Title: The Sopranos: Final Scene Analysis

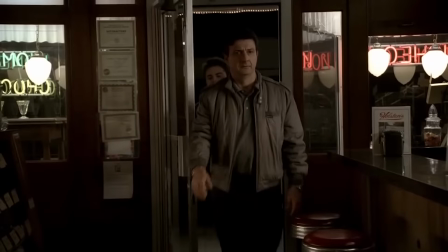Once inside, however,
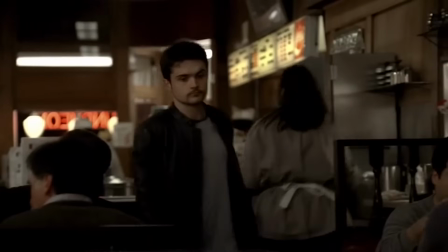Anthony Jr. emerges from behind the primary shooter and proceeds gradually to increase in physical size as he approaches the Soprano booth.
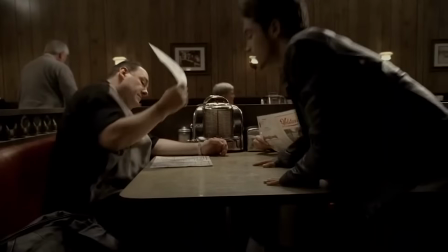When he sits down, he leans over the tabletop, eclipsing his mother and, for a moment, outsizing his father. Recalling our thought experiment, it makes sense that an innocent should loom large over an inveterate sinner prior to passing into a Catholic afterlife.
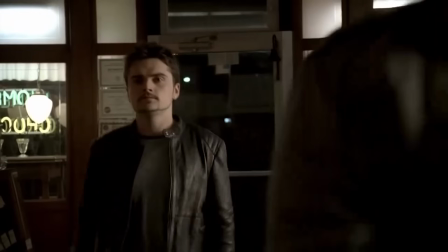Finally, while trailing behind members only as the pair step through the doorway, Anthony Jr. somehow surpassed the killer before entering the dining area.
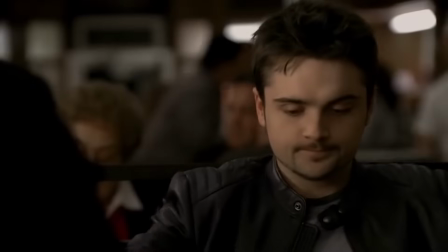Notice that after he sits down at the booth, Anthony Jr. is now prominent in the foreground while members only is obscured in the background.
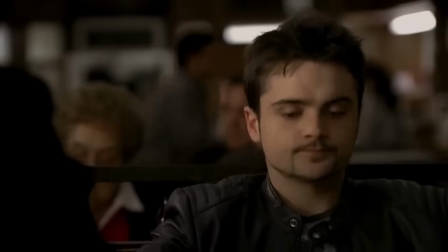The way these two swap places is a perfect metaphor for the following quote from the Gospels. Concerning the priority placed on those departing this world for the next, Christ states, quote, "The last shall be first, and the first shall be last," end quote.
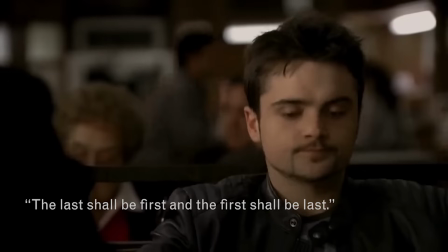Moreover, this quote applies directly to the comparison between Tony and Anthony Jr.,
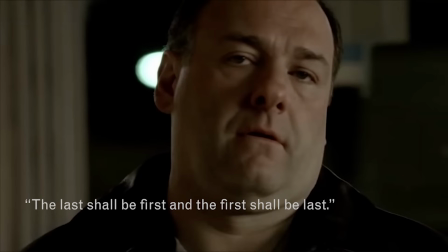the mob boss who arrived first and the innocent who arrived last.
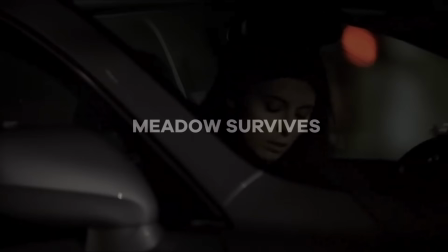Meadow is the one character who is conspicuously absent from the Last Supper.
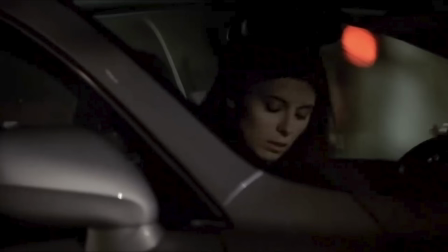The only thing we are given to understand about her throughout the final scene is that she takes birth control. We also happen to know that Meadow is engaged to Patrick Parisi, the son of a Soprano family captain. In any event, if we contemplate her choice to take birth control on a purely symbolic level, it suggests that something is wrong.
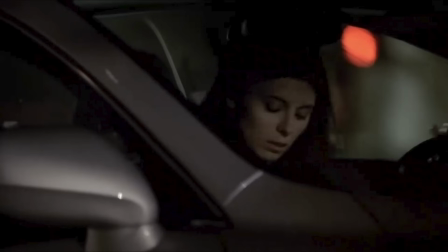There is a disruption to the natural order of things. Meadow chooses to deny the most powerful creative aspect of her own nature. In an effort to understand what might motivate her to do this, we are drawn back to the dramatic premise of the series itself.
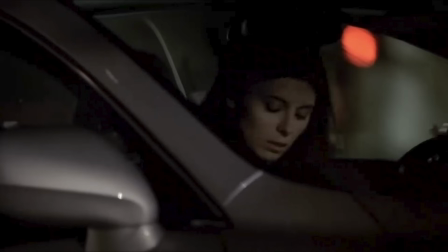That is, the core tension between the kindred family and the crime family. What we come to find is that Meadow imposes a prohibition on motherhood to protect herself and her would-be child from exactly the type of violence taking shape inside Holston's.
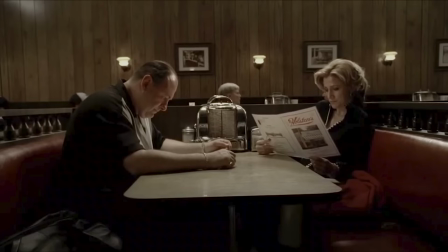Through a combination of dialogue and montage, we can begin to see what compels Meadow to protect herself in this way. There are two brief exchanges between Carmella and Tony. Carmella addresses birth control, Tony addresses the crime family informant. The presentation of these two conversations mirrors each other in such a way that suggests they're interconnected.
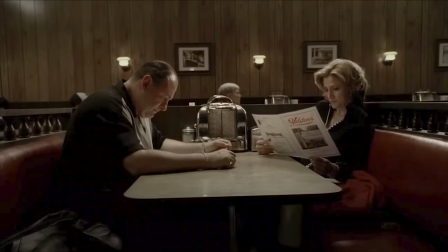Let's take them one at a time.
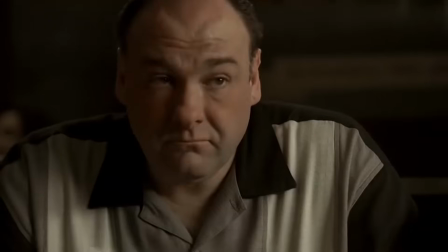First, when Carmella tells Tony that Meadow has a doctor's appointment, he looks up from his menu and his face registers a flicker of hope that she may be pregnant. As her father, he has reason to think so given her engagement.
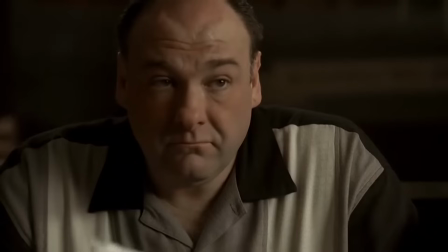His expression is crucial because in that brief instant, he conjures the notion of motherhood and expresses hope for a new addition to the Soprano family.
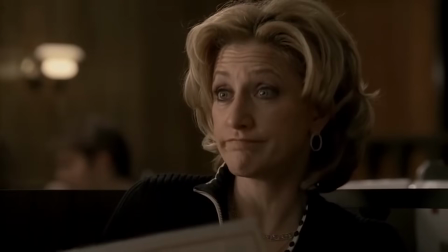After Carmella clarifies that the purpose of his daughter's appointment is to ensure precisely the opposite outcome,
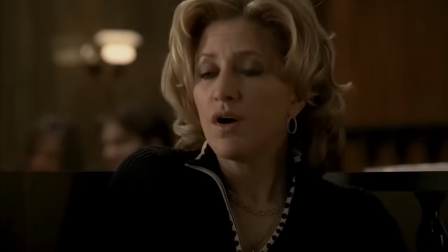a look of disappointment and resignation passes across his face. Next, Carmella asks Tony if he spoke to his lawyer, Neil Mink.
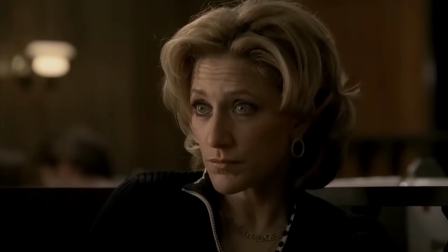In response, Tony names the crime family informant who intends to testify against him.
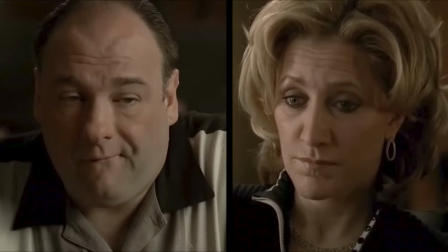Carmella is left vaguely bewildered at the news. Notice that each dialogue concludes with a reciprocal silence. Tony does not respond to the news of Meadow's birth control. Carmella does not respond to the named informant. Furthermore, each silent response is shadowed by a shooter.
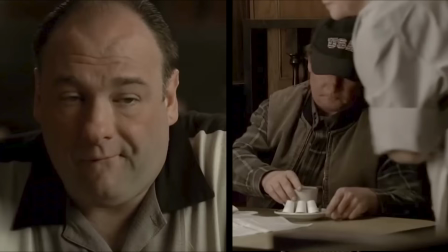The scene cuts from Tony, silent and disappointed, to a waitress delivering coffee to the outdoorsman.
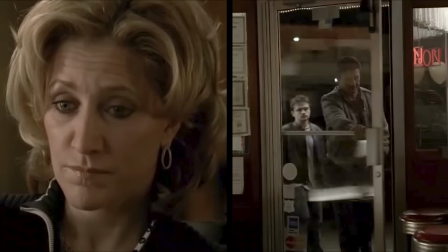Likewise, the scene cuts from Carmella, silent and bewildered, to members only entering the restaurant.
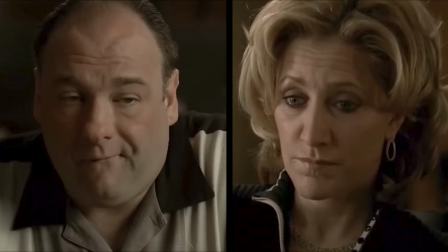The parallel structure of these two exchanges suggests a correlation between Meadow and the informant.
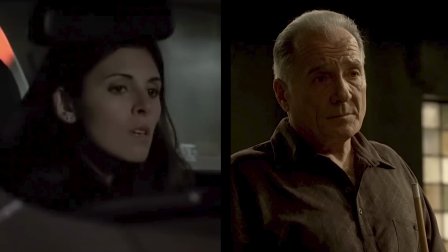Both have sought protection from the Soprano crime family. Meadow through birth control, and the informant through a plea deal with law enforcement. In simpler terms, both Meadow and the informant reject the crime family.
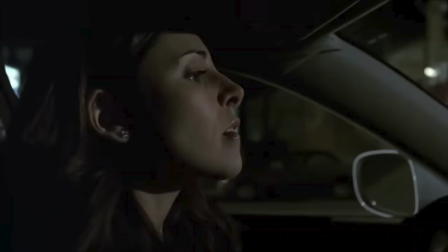In Meadow's case, she refuses to contribute a child to the kindred family because of its relationship to the crime family.
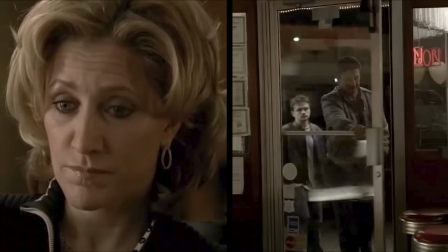Given that each dialogue between Tony and Carmella is punctuated by the image of a contract killer,
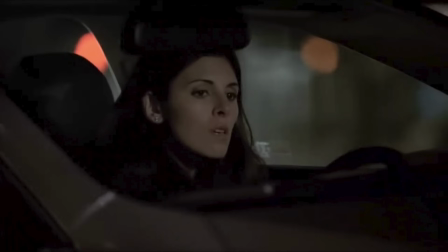we can infer that Meadow understands the threat of violence posed by the crime family.
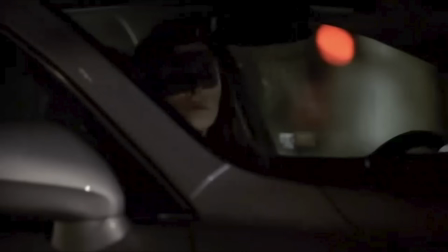The mise-en-scène confirms our inference concerning crime family violence and focuses our attention squarely on Holston's.